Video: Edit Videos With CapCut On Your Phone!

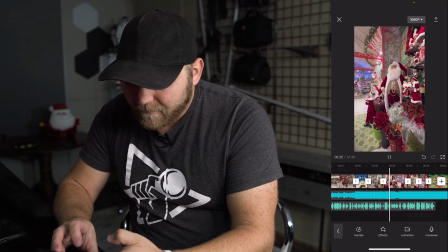[16:43] Go all the way to the back and enter into a winter wonderland.
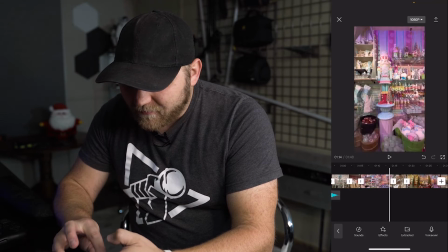[16:49]
I'm going to find that shot of the winter wonderland sign.
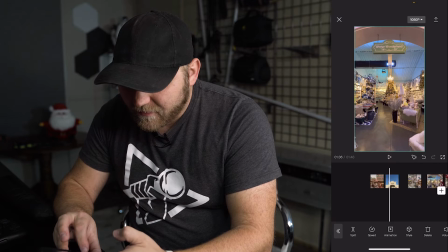[16:57]
All right, and just drag it all the way up to the front here. And it's going to go, I think, right here.
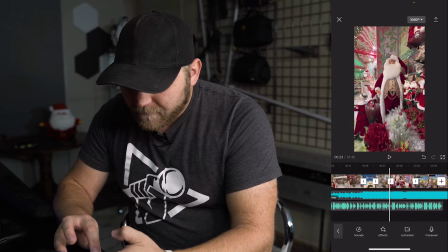[17:03]
Let's find out.
Cups to snack food.
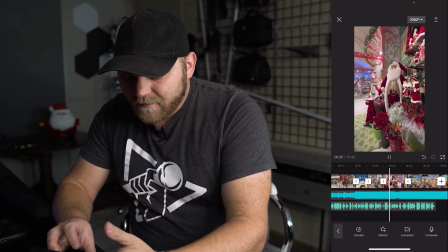[17:07] Go all the way to the back and enter into a winter wonderland.
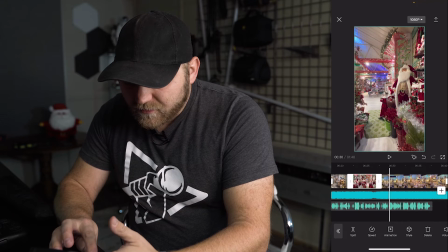[17:13]
All right. I can shrink that one down.
Wonderland.
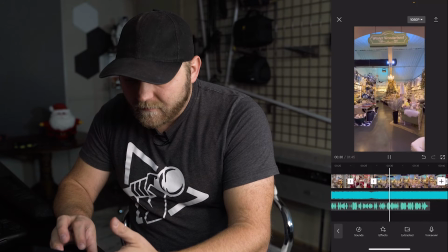[17:19] This place is absolutely amazing. If you're looking to get in the Christmas spirit, go ahead and head over to Dwayne's.
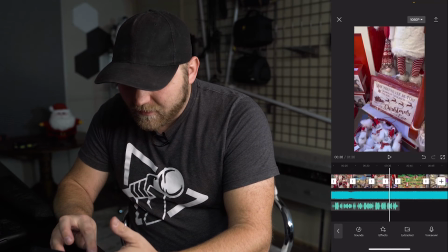[17:28]
Shorten that one down because it doesn't need to be that long. Let's see.
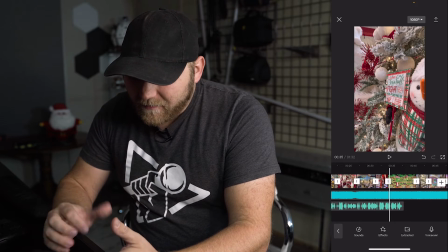[17:34]
I think I'm going to cut out a lot of the close detail shots. As much as I like them, I really want to show the feel of the whole space.
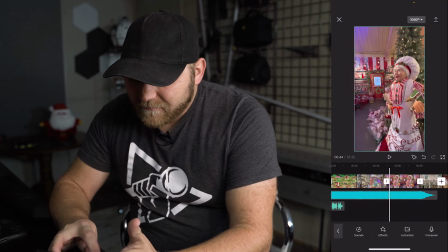[17:42]
So I'm going to show a lot of the wide shots. So let's see.
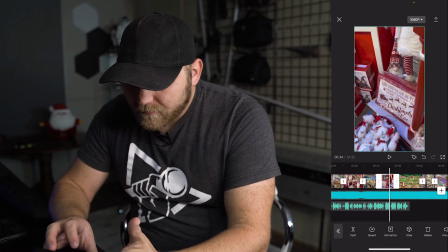I might leave that one in there, you guys. I really like that clip. Even though it's in plastic, it's super cute.
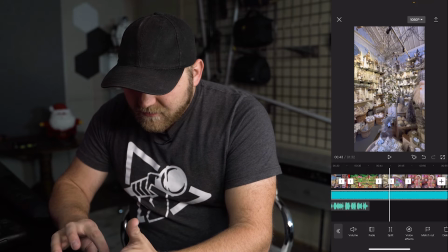[18:04]
Also, let's see here. I wonder. I haven't tried to do this yet. Fade in duration, fade out duration.
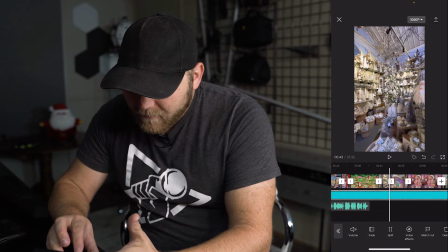So,
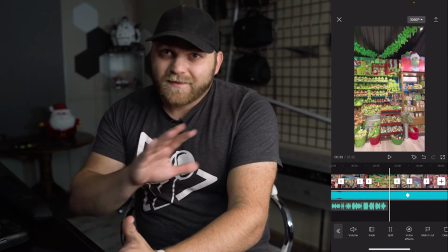[18:31]
this little button up here, I'm assuming, I haven't done this. You're watching me learn on the fly.
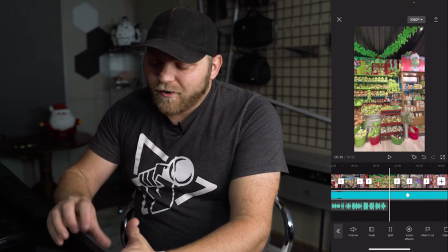[18:36]
If you know about video, you know about keyframes, and I've heard that this program could do keyframes.
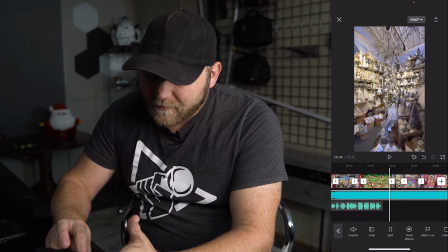[18:43]
So, I'm trying to, I'm going to play around with that because right about here, I want to add a keyframe,
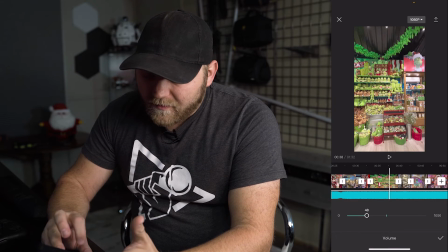[18:51]
and then I want to take the volume up on the audio, mainly because my voiceover ends.
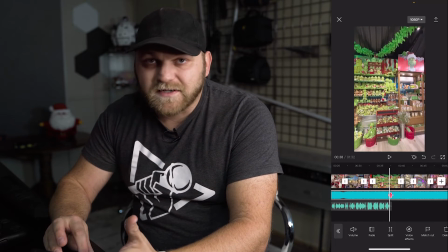[18:58]
So I want it to end and then the music to kind of take over for a couple seconds.
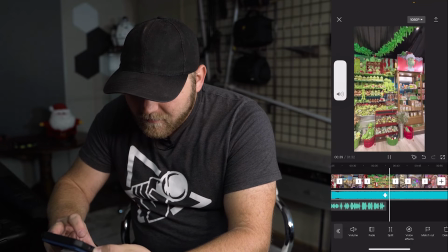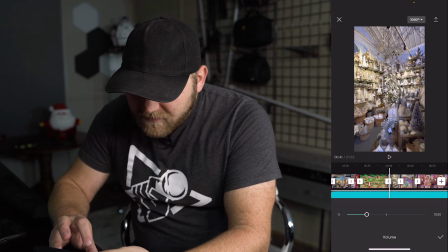[19:07]
So let's see.
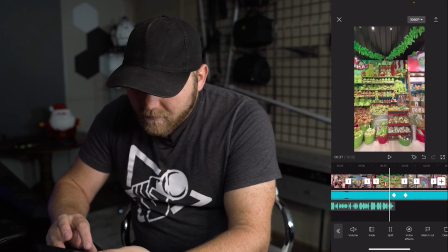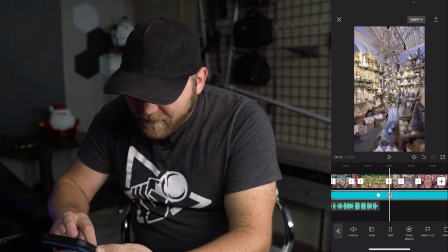[19:17]
Well, there you go. I don't know how to move that keyframe, but it does what I want it to do.
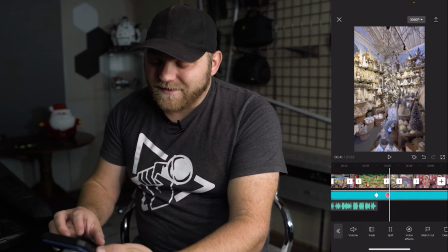[19:24]
The audio comes up, so you even have keyframes in this. It's that little diamond beside the back button up there.
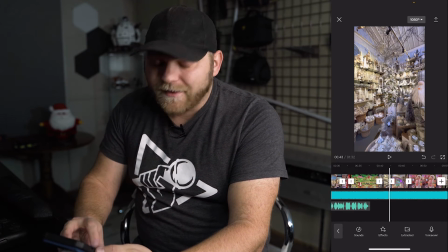[19:30]
You just hit that plus, and then you change the effect however you want it. You just watched me learn how to do that on the fly. That's how easy this app is to use.
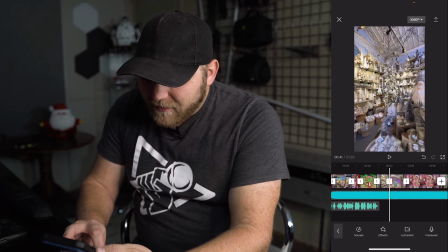[19:37]
So I'm going to come in here. I'm going to cut this one down a little bit. I might do some faster edits.
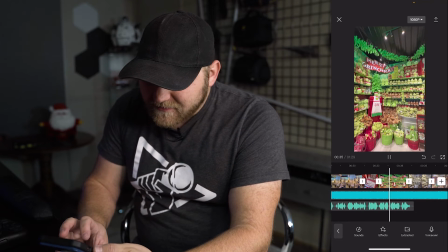[19:44]
Let's see.
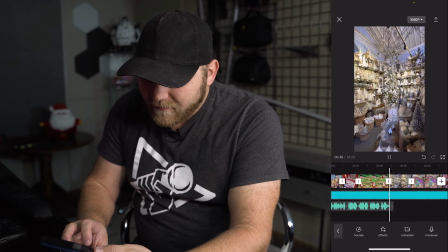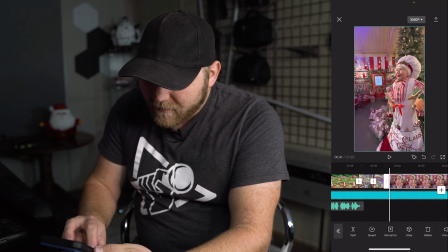[19:54]
Whoop, let's shorten that one down in half. This one's going to get way shortened.
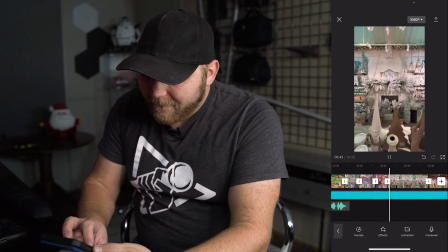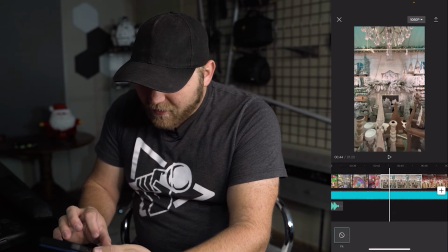[20:08]
Let's see here. Let's try another thing. Let's see. I want to curve. Oh my gosh. Okay.
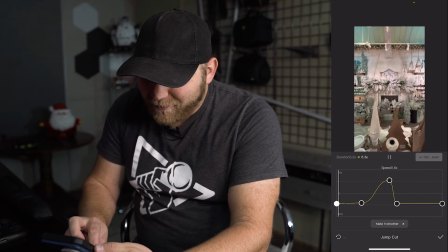[20:23]
Interesting. Okay. This is actually a pretty advanced editing system for a phone.
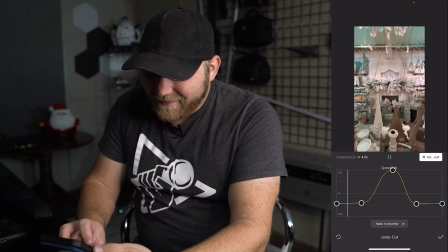[20:31]
See how I did that speed ramp there? I can even take that and do that, and then it will kind of back out, hit plus.